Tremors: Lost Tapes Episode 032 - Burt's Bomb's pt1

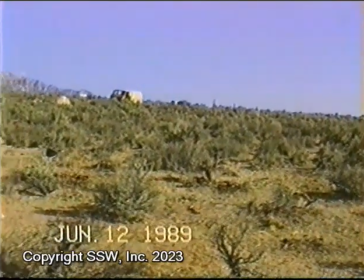[4:14] That is true.
From here we left for the Burt and Heather location, and from there we went to the sound stages north of Los Angeles.
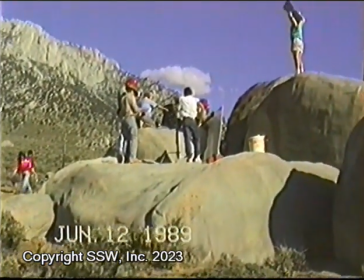[4:20]
We were still working on the sequence where the graboid spits out the bomb.
Setting up for the bomb shot.
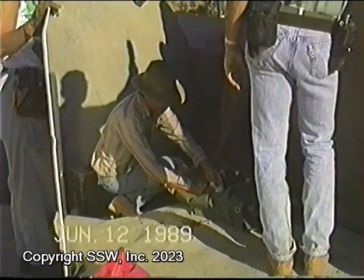[4:26]
This one is where the bomb lands on the other pile of bombs.
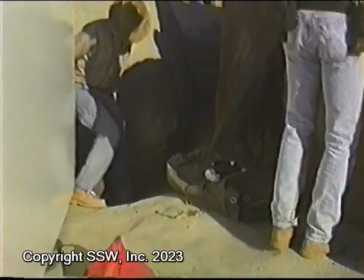[4:29]
The woman with the big piece of white styrofoam there is reflecting sunlight onto the pile to help balance the lighting.
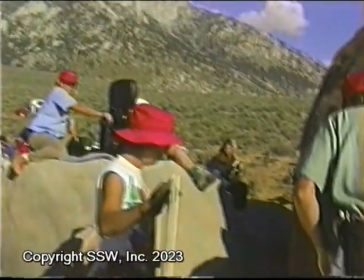[4:37] Am I okay still on left? Yeah, you're fine on the left. Okay, fine.
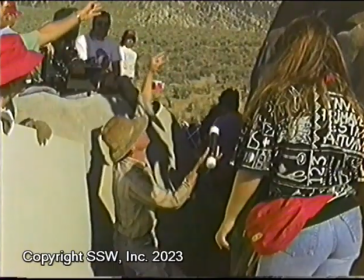[4:41]
Watching myself all these years later, I do feel I come off a little obsessed with this shot.
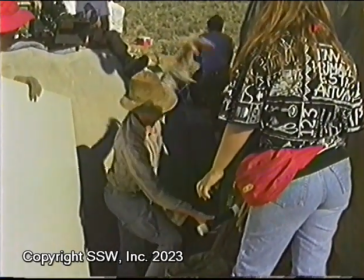[4:46] So ideally the rope, I guess, would not come down along the rock. It would sort of, well, but it's going to hit the rock and skitter down.
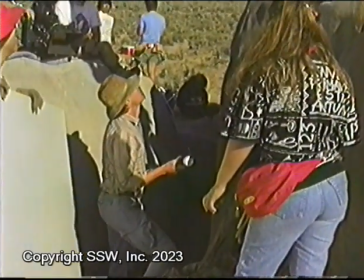[4:52] So the rope can... Practice with. You don't need no practice.
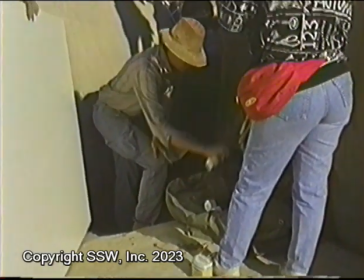[4:57] We'll just place this one. We'll shoot the practice. Yeah, Ideally, it just wouldn't land. Could we have 4 here?
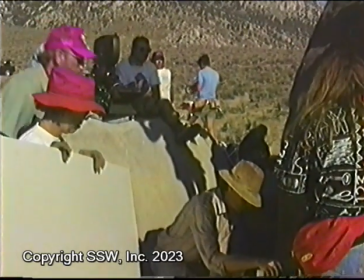[5:04] instead of 3. Yeah.
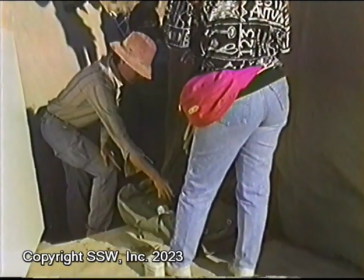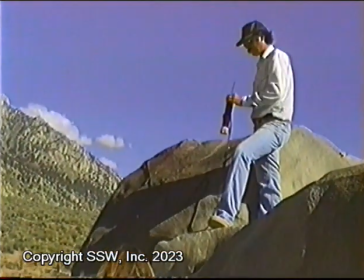[5:10] Something that's not too perfect, you know, just like, it's not going to bounce Okay. anywhere this way.
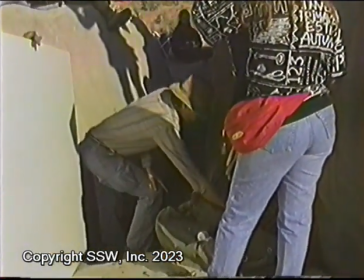[5:16] So something perfect, more like frosting. You want another box? Yes, I would like to.
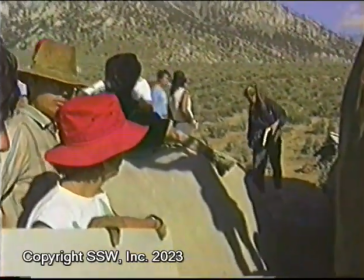[5:20] Coming in.
Well, eventually I decided to shoot, and here's another of those moments that show how everyone contributed on Tremors.
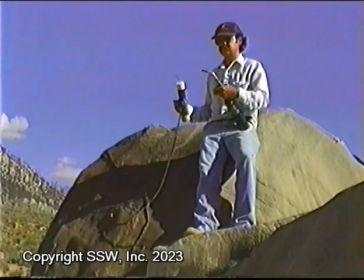[5:26]
DP Virgil Harper notices something wrong.
Roll the camera, please. The guts on the right.
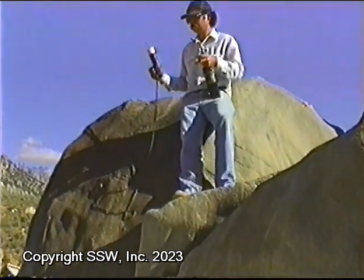[5:32] Holding the roll. How long have they been there? Because the gut on the right is completely dry.
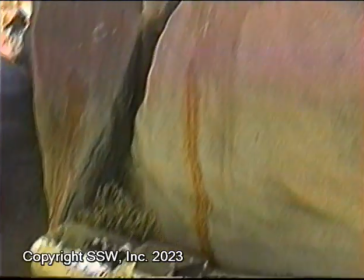[5:37]
The guts on the rock have dried out, and they should be wet, because in the movie the graboid has just blown up.
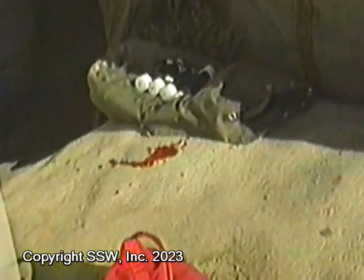[5:41]
So the set dressers ran and got fresh monster blood, and now we were ready to roll.
Okay.
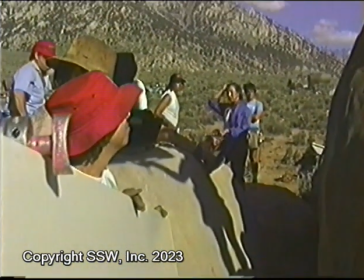[5:46] Yeah. Okay, roll it, please. Rolling. Light it.
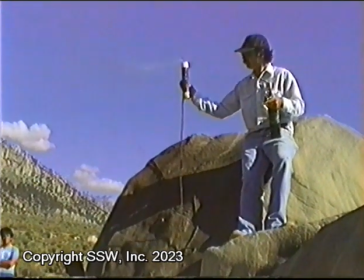[5:56] Right down to the neck. Okay? Keep rolling. And do it. Cut.
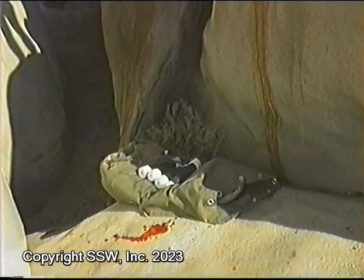[6:02] Got it? Okay, let's hand that back up to him.
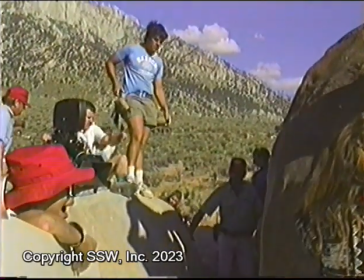[6:04]
I called for another take, because I felt the rope should look like it had just flown over everyone's heads, so we added a person to hold the rope in the right position.
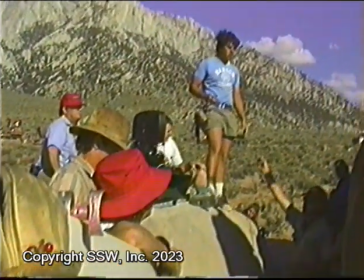[6:13] Back from here. So if you're holding the rope, as he drops it, let the rope go.
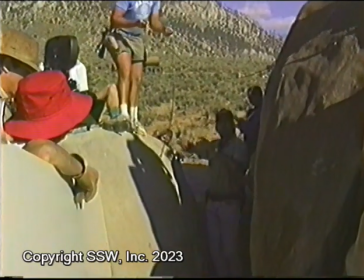[6:18] All right? If it's coming from that direction. All right. Set. Yes. Okay, roll the camera.
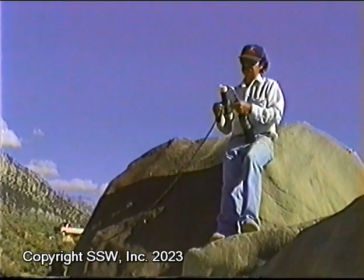[6:25] Rolling. Okay, lighting. Lighting. Okay, let it burn down. Let it burn down.
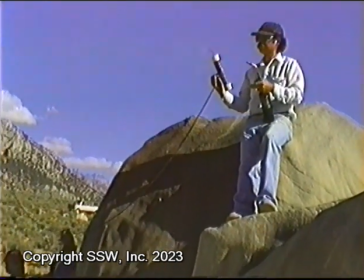[6:30] Really short. Really short. Keep going. Get the situation. That's all.
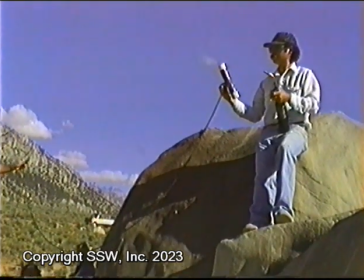[6:35] Really short. Okay.
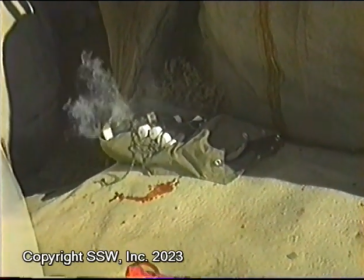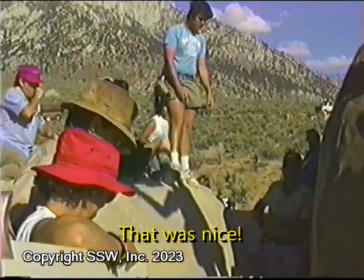[6:45] Pretty good. Kind of like that. Nice.
Yes, it was nice, and it's the one in the movie.
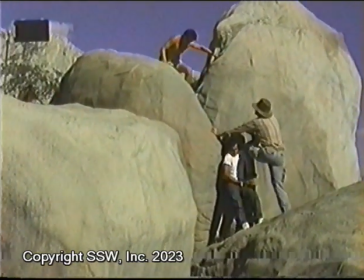[6:51]
We had one more key shot. I don't remember why, but I felt like I had to be up on the rock to get it.
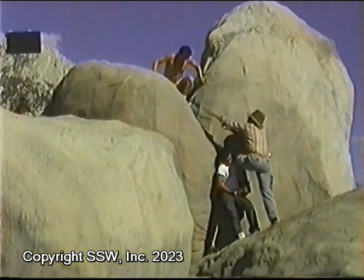[6:58]
As athletic as I am, it only took 2 other crew members to get me up there.
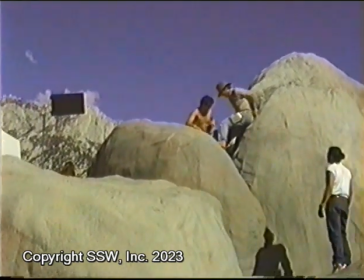[7:06]
But an important piece of set dressing was part of the shot.
Yeah, I know, but I need to place some creature guts up.
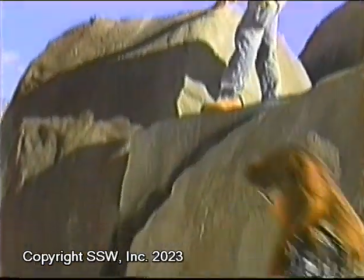[7:13] All right, placing the gut. Kathleen, do I have well?
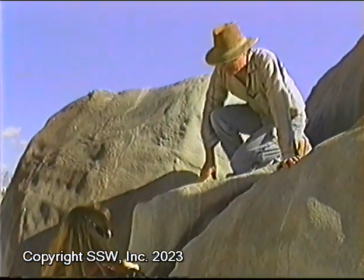[7:19] No, you don't have to touch this.
We wanted a piece of monster guts in the shot, and Virgil was guiding me exactly where to put it.
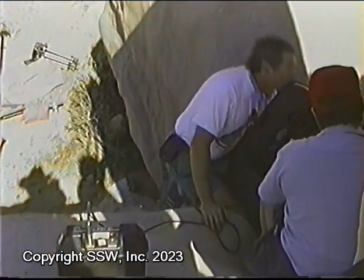[7:26] Now your hand. Okay, you can do it right there. Where do you want it? Right there.
Take your other The goal is to tie all the shots together to make it really feel like they were all happening at the same time.
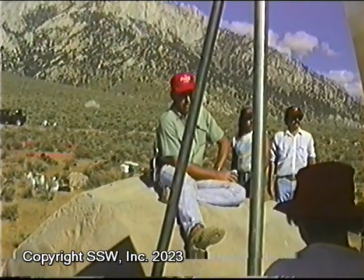[7:35] Let Steve gut it. When guts get slimy. How can graboid guts, baby?
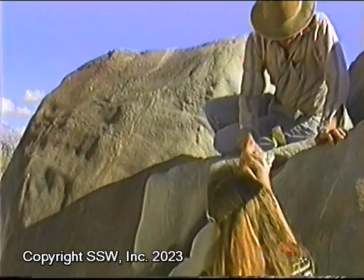[7:42]
Actually, it's old herring guts.
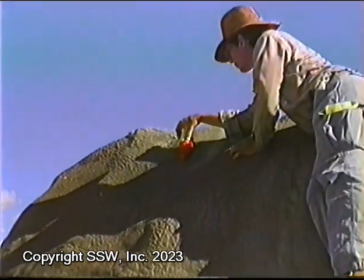[7:48] Looks like one of those valves or choppers. Is that supposed to be a chunk of animal gut?
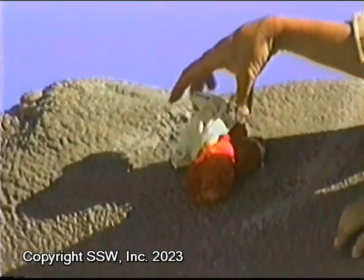[7:53] Yeah.
Then I got worried that the guts might slide off.
You want to stick a nail or something in there?
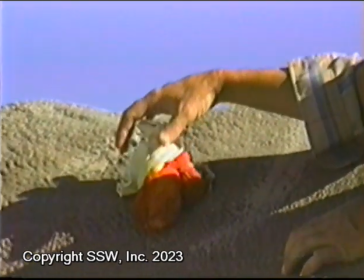[8:00] Kind of, One slide off? looks like Yeah. a ball. Good idea.
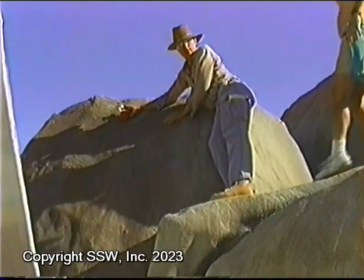[8:04]
Since our rocks were fake, we could certainly put a nail in them, so a hammer and a nail were quickly brought in.
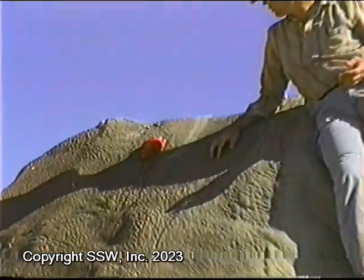[8:11] We got a ladder coming in too.
Now I've added some monster blood and we're waiting for it to ooze down.